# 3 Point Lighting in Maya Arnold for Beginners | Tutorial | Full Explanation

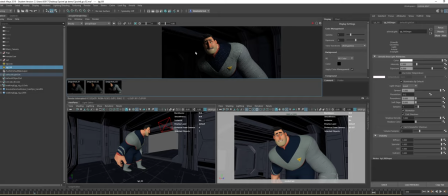Okay, so now if I were to compare before and after, you can see that it helps to lift up the shadow side a little. Okay, maybe it's too dark. Let's see if I can push it.
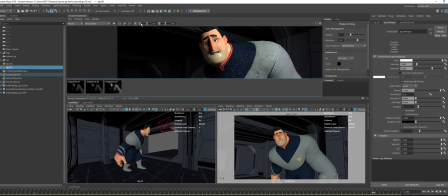Maybe just try a stop more. Okay, so I'll just put 7. Save this image and I render again. Okay, cool. Now, okay, so before and after the fill light.
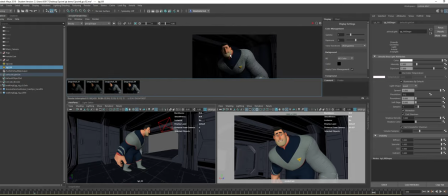Yeah, not too bad, I think. Yeah, let's just judge the overall image as a whole.
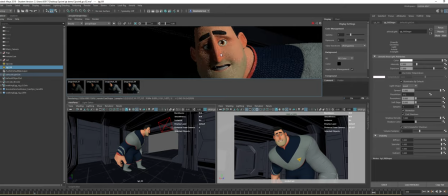Okay, I will let it resolve a little bit longer. Yeah, I think it's fine for my taste.
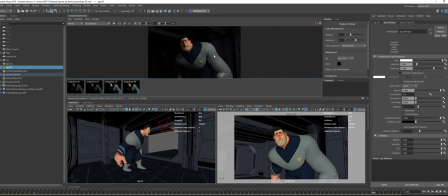Maybe it's a little dark, but we can do it. We can, of course, further polish it later. Now we just want to get the rough idea and the position of where all the lights should be.
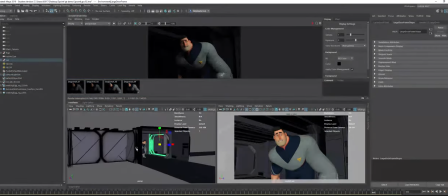Okay, so now I've done my fill light that's coming from screen left. Then next, we want the rim light. Okay, to separate out our character from the background.
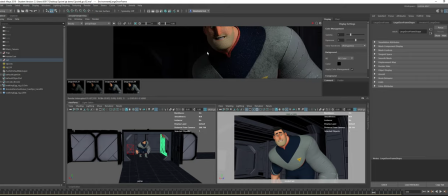Without the rim light, you can see that the shoulders is almost blending into the background, right?
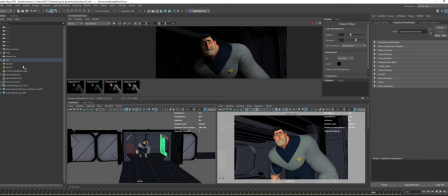So that's the help of the rim light. Okay, so same thing. I'll create area light.
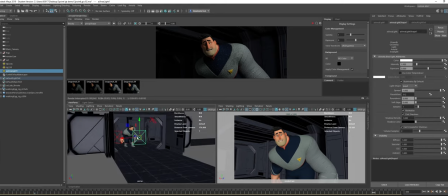Okay, make it somewhere like the key light size.
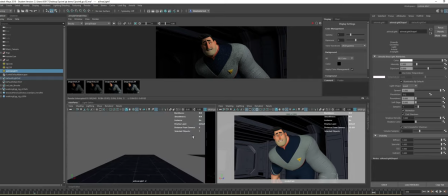Okay, then I'll look through the light. Okay, before that, let me just name my light. And again, let me save my file first, just in case it crash. Okay, just one moment, let me save my file. Okay, save.
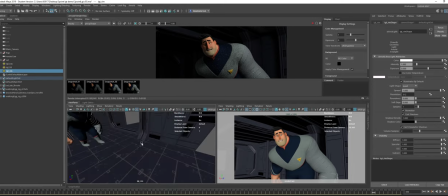Okay, so now I'm working with my rim light, and we know that the rim light will be coming from the back of the character, and usually I like to keep it higher so it outlines the character and the shoulder a bit more.
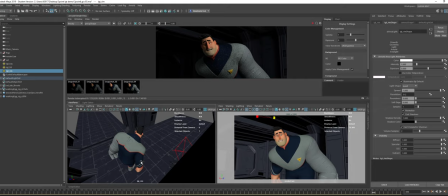Of course, we can bias it to the left or the right, however you want, but let's just try it, something like that, and see what it gives us first. Okay, so rim light, usually we want a strong light that helps to outline the character.
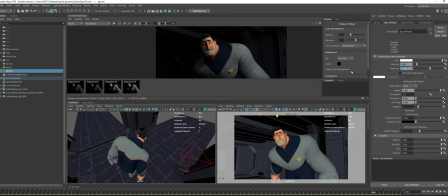So let's just go crazy. Let's start with 15. Okay, then we render. Cool. Yeah, it does helps to get some nice outline of the character. Okay, I'll just let it resolve a bit more. Yeah.
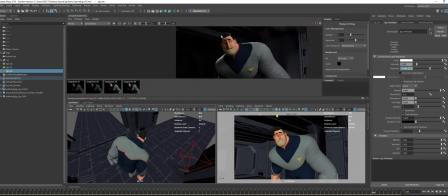Personally, I would, for creative purposes, I would like to offset the rim light a bit more to screen left, so it probably can helps to outline his face and his screen left shoulder a bit more.
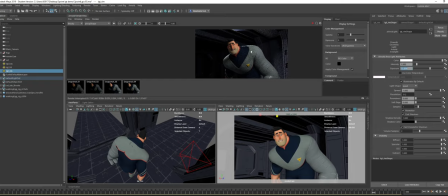We don't need to help separate his screen right arm, right, because it's already hit by the key light so strong. So what I can do, maybe I can put it slightly to the screen left.
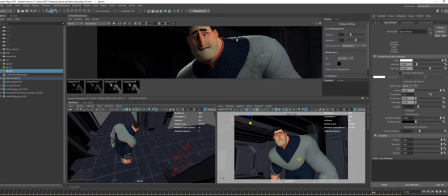Okay, this exposure wise, maybe I want to go a bit more.
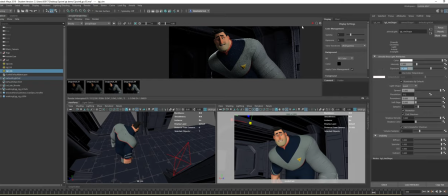Let's just try 16. Okay, I save this image, render again. Yeah, so now you see I get a very dramatic light from screen left, but I think it's wrapping around the shoulder a little much.
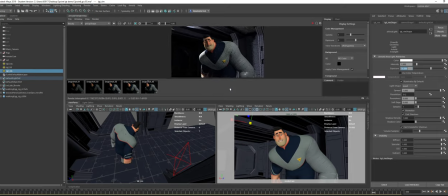Let's just look at the full image. Yeah, I think it's wrapping around the shoulder a little too much, so I will just shift the light back a little bit. Okay, save this and do a test render. Okay, before and after. But I'm losing on the face. We can try rotate it.
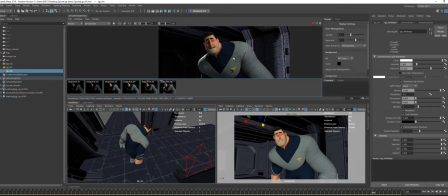Okay, I'll let it resolve a bit more. Yeah, I think it's okay. I can rotate the light a bit more to the front.
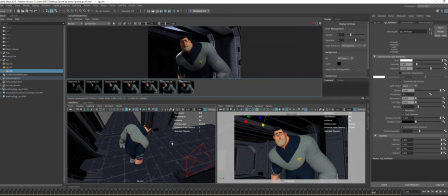Yeah, let's just do that. Okay, I'll save this. Rotate the light slightly to the front so it catches the face a bit more.
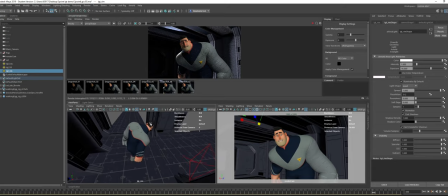Or if I don't want it to hit the shoulder so much, I can bring the light down a little bit. Okay, something like that. And then, yep, see, it eliminates from the shoulder and it still gives me the nice rim before and after. Yeah, I like it.
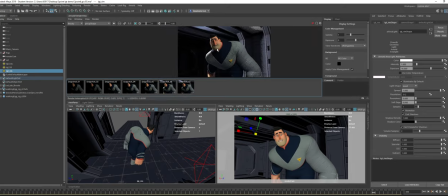Yep, I think I like it. So I think it's of course too bright now.
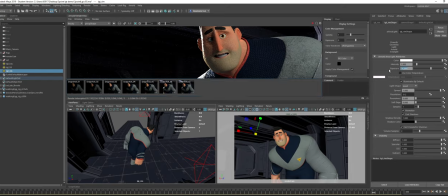So let's just change back to 15. Although it gives a very nice dramatic look, but not too much, I guess. Okay, let it resolve longer.
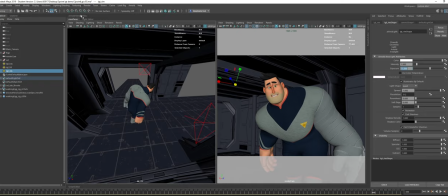No, that's my render view.
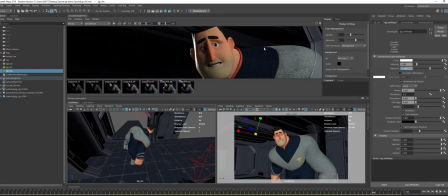Okay, my computer is lagging. Hold. Okay, stop. Yep, so this is the look that we have achieved so far.
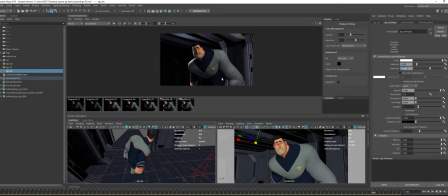Okay, so now so this is the basic 3-point lighting. Of course, if a little bit of rim here will be nice, we can create a separate rim light to just add a bit of the rim later on if we want.
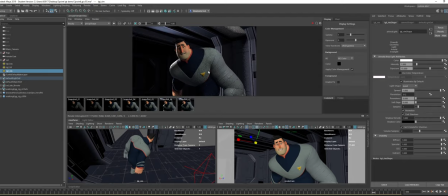But I think this as a base to work with, it's good enough personally, I feel. Okay, what do I mean by as a base and it's good enough? Okay, so
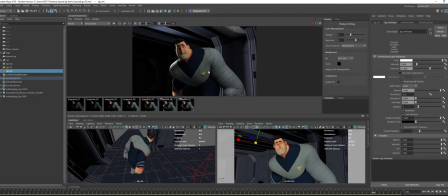in scenarios like you need a different kind of mood or a different kind of lighting environment or you're trying to convey a different message, you need the lighting to be different, right? You can always start with 3-point lighting and then you start removing lights that you don't need.
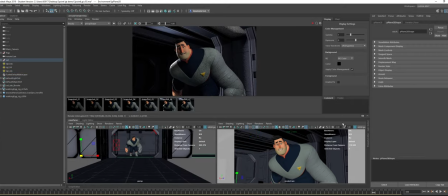For example, if a scene like that and so I want to make it scary, what I can do is I can let me just duplicate so I don't mess up with my key. Okay, I can put my key light lower, so select my key light so I have the key light from below so that it gives the up lighting.
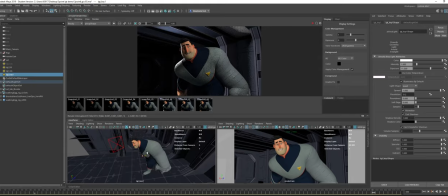Okay, so let's just look through, then I can do things like that. No, it so it casts the shadow back onto the forehead.
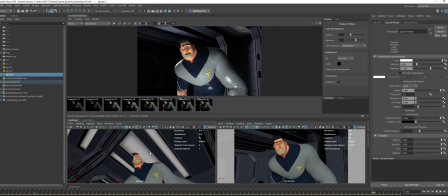Let's just do a test render. Of course, you can do a lot more, but that's what I meant. Yeah, so you can do things like that, and then of course you can remove your fill if it's too much.
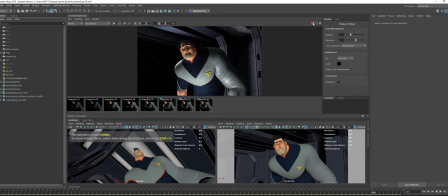Then so you can make it scarier. You can exaggerate your rim. Add one more rim on the screen right side.
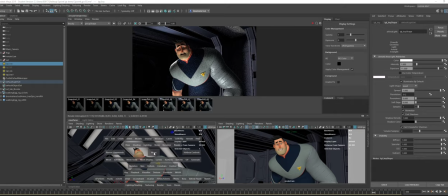So using it as a base and then turning on and off the lights from there to achieve the result that you want.
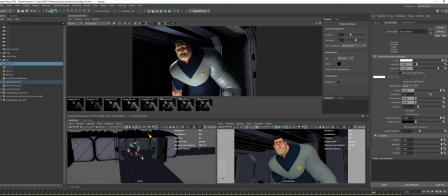It's also possible. So yeah, so don't think of a 3-point lighting just like the default look that gives you this look.
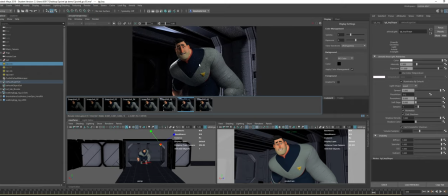No, it also can further tweak from there and gives you the look that you desire in the scene that or the mood that you want.
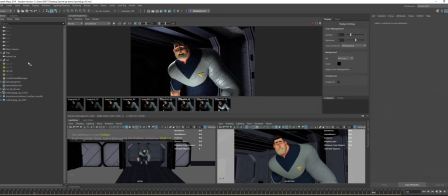Okay, so but now we are not trying to do this, so I will just hide this and bring back my normal 3-point lighting.
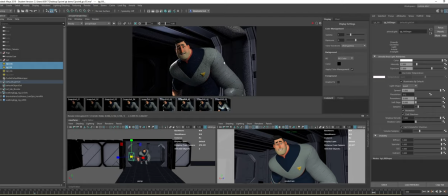Okay, cool. So that is the 3-point lighting. On top of this, I would like to talk about colors. So, because colors will help to exaggerate the mood of your scene.
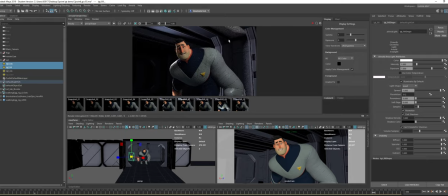So, if you lead a scene with all neutral colors like that, you know, it looks okay. Your characters have a shaping, but it does not feel interesting, right? We want to convey a message, right? So now we can imagine.
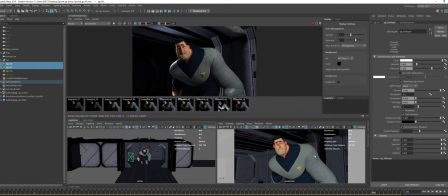I mean, there's something that's exploding from the screen right side. That's why the key is so strong, and we pretend this key is from the explosion. Then what we can do is we can go into our key light, can change the color to orange maybe, right?